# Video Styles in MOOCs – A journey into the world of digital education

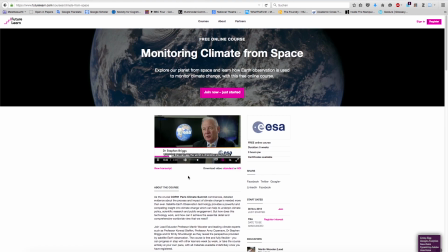8s
edX, Coursera, Futurelearn and Iversity are four of today's leading platforms regarding MOOCs.
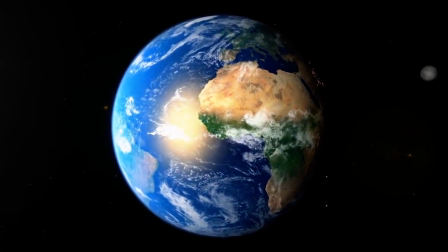14s
Each platform has its strengths and weaknesses, but all of them display various university courses from all over the world.
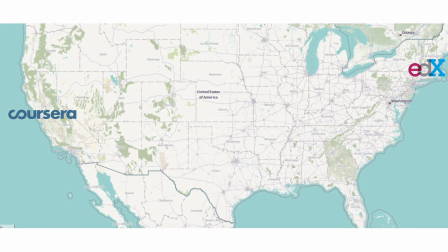23s
edX and Coursera are US-based, while Futurelearn and Iversity are European.
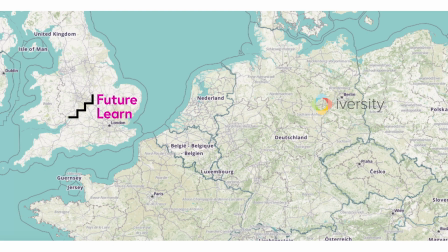29s
Almost every MOOC course on these platforms uses video as form of knowledge communication.
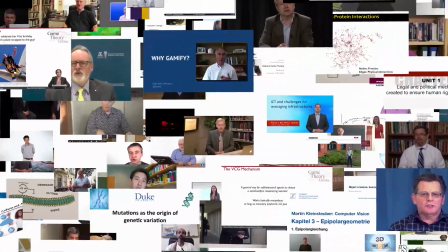36s
This video abstract asks the following research questions. Do the video styles vary significantly between edX, Coursera, Futurelearn or Iversity?
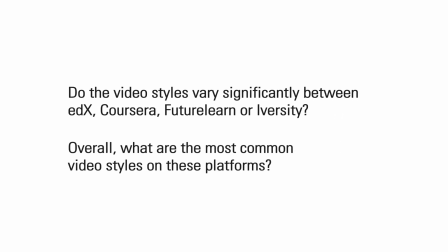47s
Overall, what are the most common video styles on these platforms?
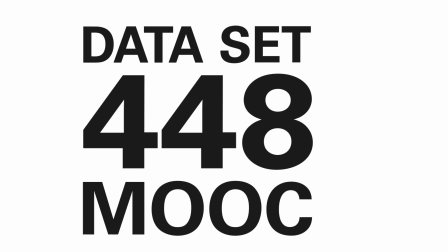54s
A dataset of 448 MOOCs has been collected from edX,
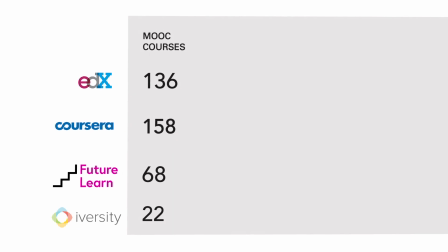59s
Coursera, Futurelearn and Iversity, sampling the course video each.
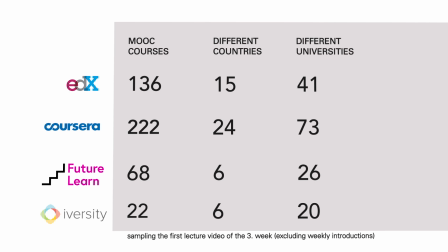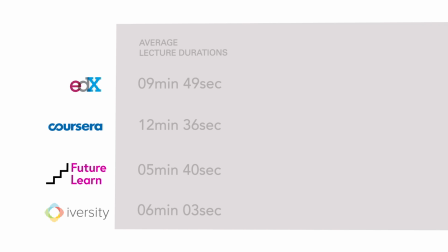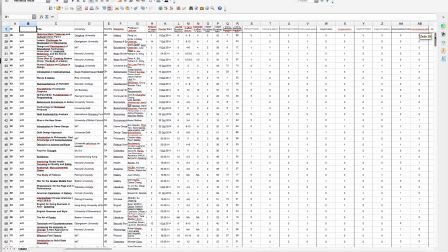74s
Each video was manually evaluated for binary core variables based on previous research studies,
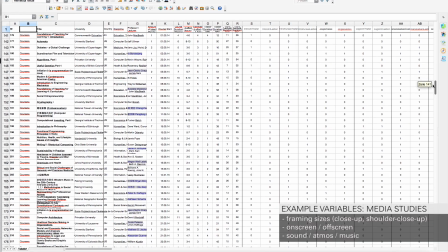80s
and additionally specified with variables from media studies.
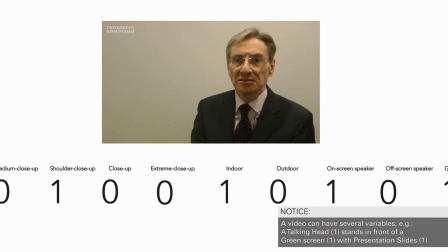84s
Only variables which can readily be captured as yes or no were considered in the evaluation.
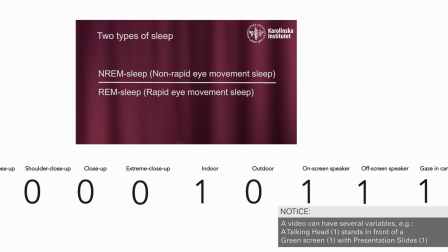93s
To further make qualitative sense of the dataset, a series of interviews with experts was conducted. Does this need to be a video? Do you have something to show? And often I think if you don't have something to show,
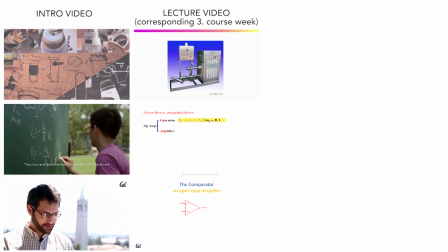108s
or you're not trying to sort of use video as a medium to build a relationship between the educator and the learners,
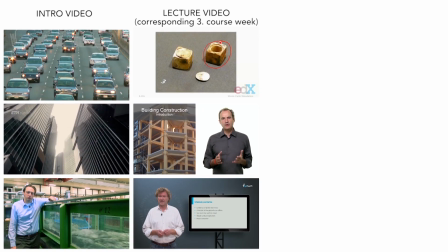115s
then sometimes maybe question if video is the right medium.
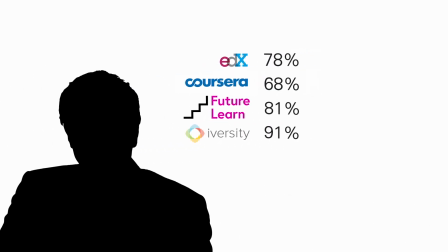121s
The talking head is by far the most regularly used video style, rightly followed in combination with presentation slides.
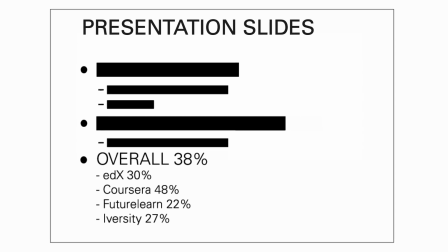131s
Hansch et al. 2015 point out that a talking head can evoke monotony.
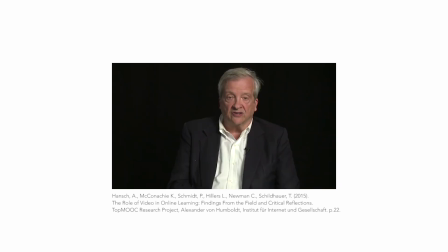137s
They propose to use multiple camera angles and edit it afterwards. This can create a classic problem known in film studies.
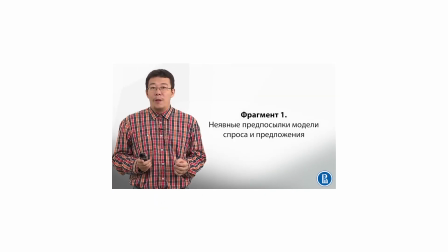145s
A so-called jump cut is created when the framing of two shots edited together is too similar.
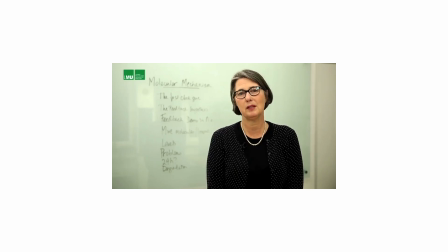151s
Jump cuts are known to confuse the viewers and used for this purpose in professional editing.
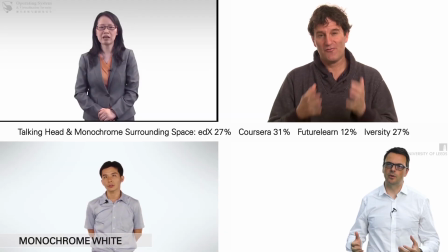157s
This effect is even stronger when a speaker stands in front of a monochromatic surrounding space, which is another very frequent feature of MOOC videos.
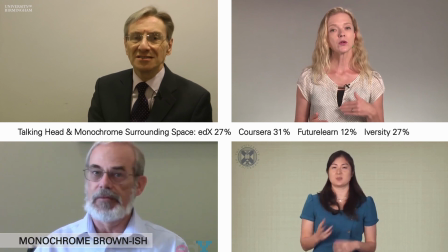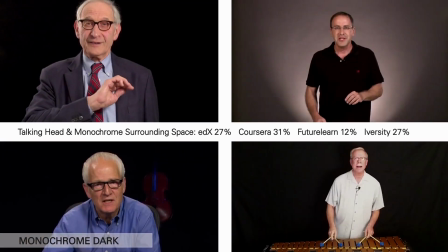173s
Frequently, talking head and a presentation slides are used put together by montage.
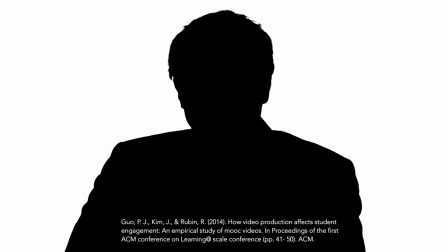179s
Guo et al. 2014 highlighted the problems for viewers to follow the content created by such visual changes, going back and forth between speaker and presentation. Yet, we find that this is exactly the most common video style in our sample.
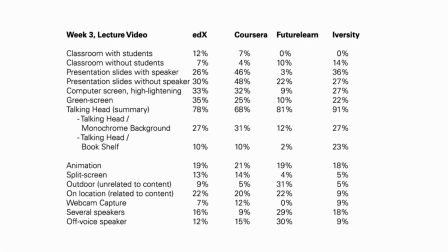194s
When comparing the results between the platforms, some striking differences can be found. In particular, Futurelearn is an outlier in several ways.
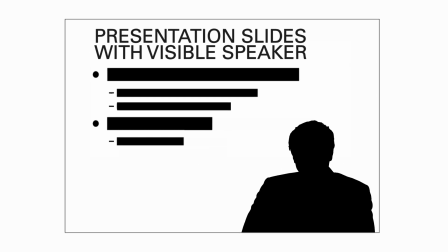204s
For example, edX, Coursera and Iversity use the video style of slides with a visible speaker more frequently.
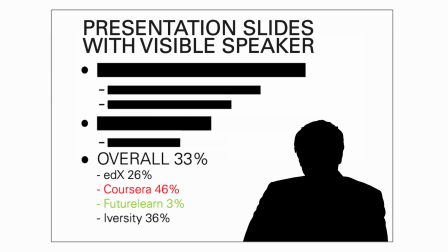212s
The highest rate is found at Coursera with 46%, in contrast to only 3% on Futurelearn. To simply present PowerPoint slides with a picture-in-picture, I'm personally not a very big fan of that at all. One of I think the really interesting ideas around that is
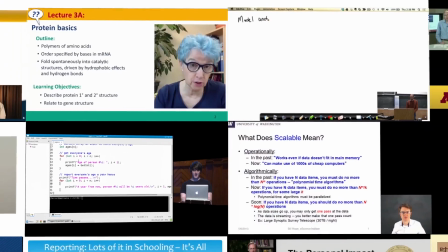231s
if you're just presenting sort of picture-in-picture slides with the small talking head, that small talking head does not really add much.
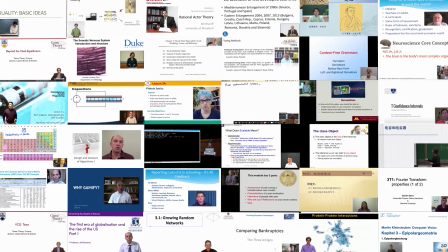239s
In fact, I think in some ways it really detracts, right? Because then you're asking the student to choose, do I look at the slide?
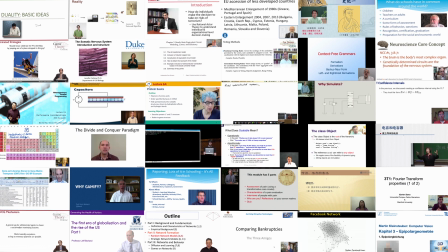245s
Do I look at the person? And if this is an introductory course, they may not have the expertise to know when I should be focusing on what.